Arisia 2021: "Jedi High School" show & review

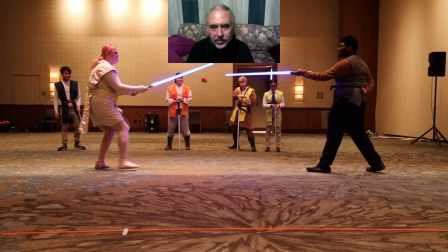So Courtney and Jalen's fight is on the short side, but it's also very, very good. They're, again, fighting slowly. So there's some of these gaps in between strikes that they could take out later, but that's sort of the last thing you do. One of the really nice things that Courtney is doing is she's doing a lot of acting.
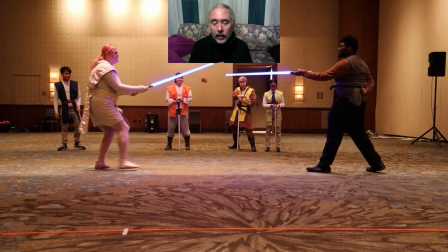So there's not a whole lot of fight going on because it's like 4 exchanges back and forth. But she's really telling a story here, right? You can see that she's kind of nervous, that she's kind of overwhelmed when she's moving around like this. So that's very, very good. Jalen is very much playing the master.
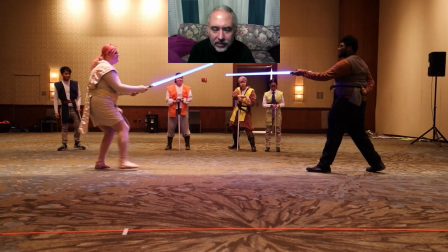He's using these very minimal movements, which is tricky to pull off. There's a very fine line between showing that you're using minimal movements and not moving, which is not visually interesting. It's something that's quite difficult to do well. And I think he does a pretty good job here.
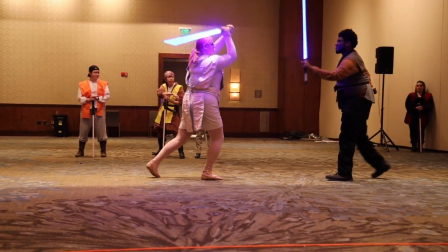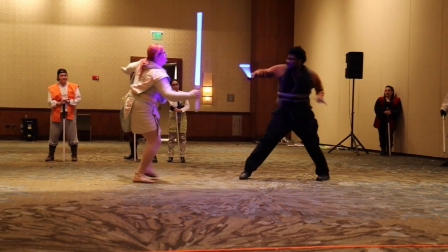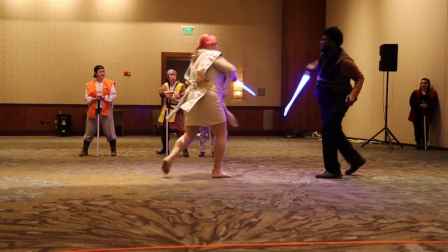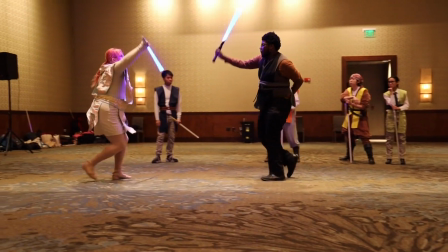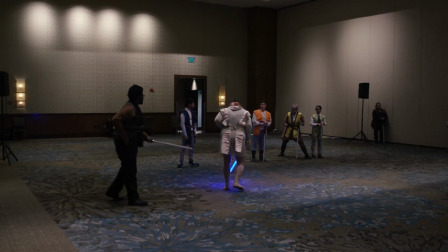Good, but not good enough. Next! All right, Trey, take over from here, please.
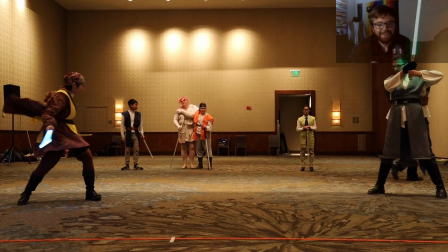As you wish.
Loved acting this scene with Gladys. She is so good. Like, you have no idea, ladies and gentlemen.
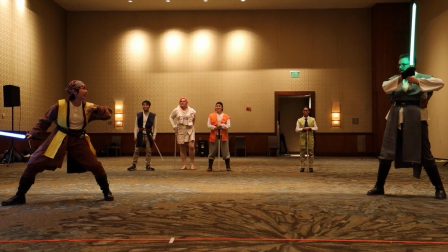Avast, ye scallywag! Me Douglas was indeed to David Jones' locker.
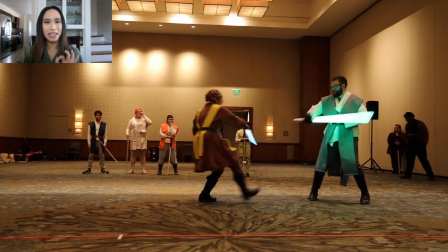Your what is what?
Connor is the best straight man. Nothing phases him.
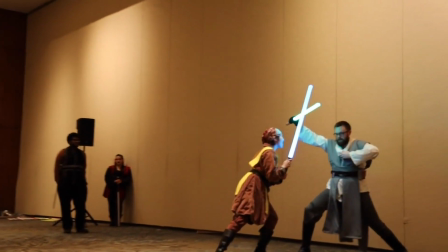Lightning! There you go!
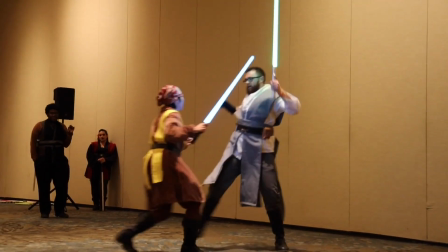Okay, if you don't stop talking, I'm sending you to detention.
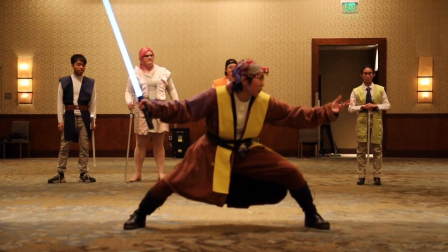Me name's the Angels. Ye kill me fodder.
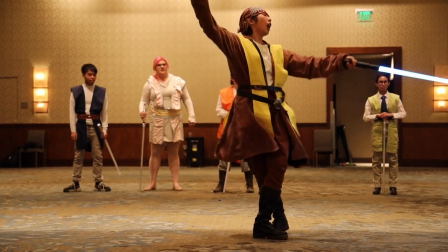Prepare to go now, ye shut!
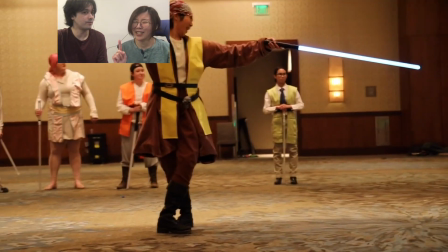I can tell you for sure, that stand alone, there's a few times I actually almost lost balance. Yeah. So this is what you should not do in an actual lightsaber fight. Do not stand like that. Keep your feet on the ground.
Me
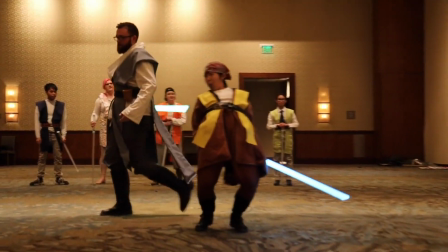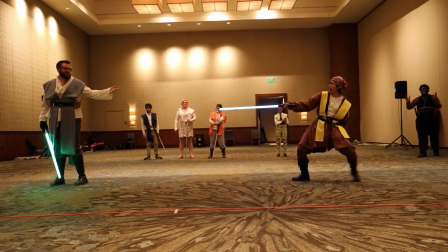name is the Angels. That's enough, Jones. Next!
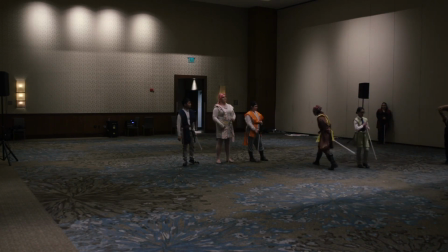All right, Trey, I'll take over from here. Show me what you got.
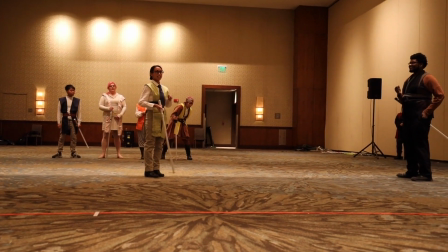Well, since you asked. First, I plan to start in with the basics of Form 1,
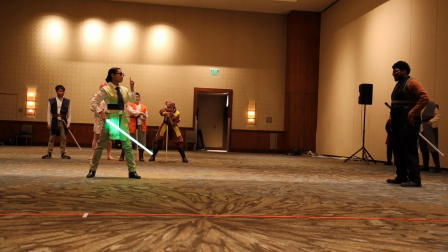and then advancing in with Form 5 to increase my chances of winning by 15.2%. the hardest part of playing a nerdy student,
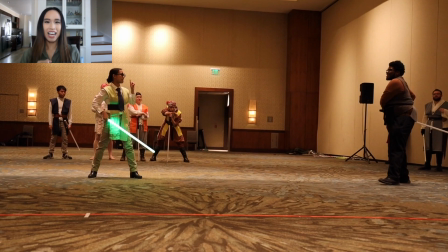memorizing all of these facts and having to spew them out in very long rants.
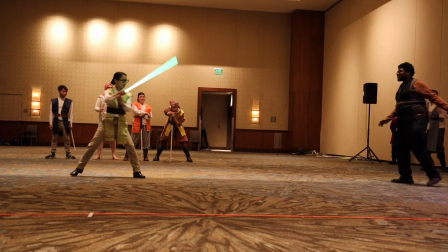Enough already. Fight me.
So Cindy and Jalen's fight.
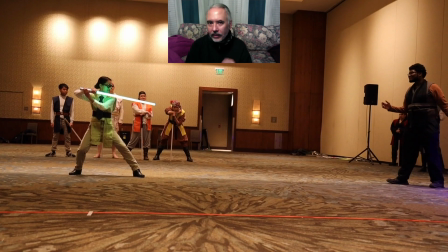So this is 2 of 3 fights that Jalen had to learn. And that's really a lot of material for one show. It's much more common that people will only learn 2 fights for a show. So this was definitely an experiment we were making, is what happens if you go for 3?
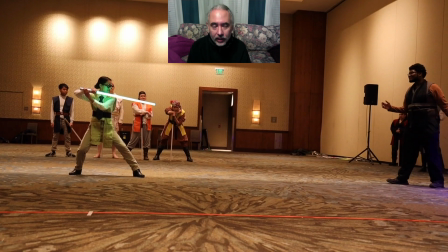And Jalen's really rising to the challenge here. Of the 3 fights, this is probably his weakest. And Cindy is doing a tremendous job of being a supportive actor in the same scene. So she starts off and she has this really dramatic pose.
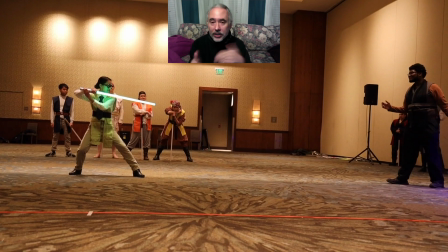And she's ready to go, but she slows down to match Jalen's tempo, which is a safety thing, and also just that's the only way that the fight would work.
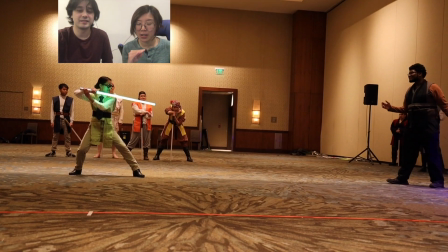I remember this fight also took a while because there is a height difference between these 2.
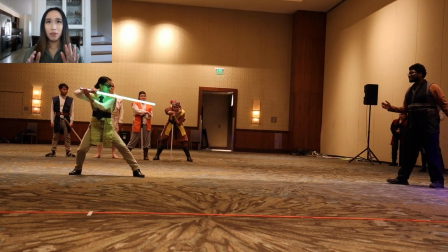So this is where where the line is blurred between me as a person and me as an actor playing the role of a nerdy student.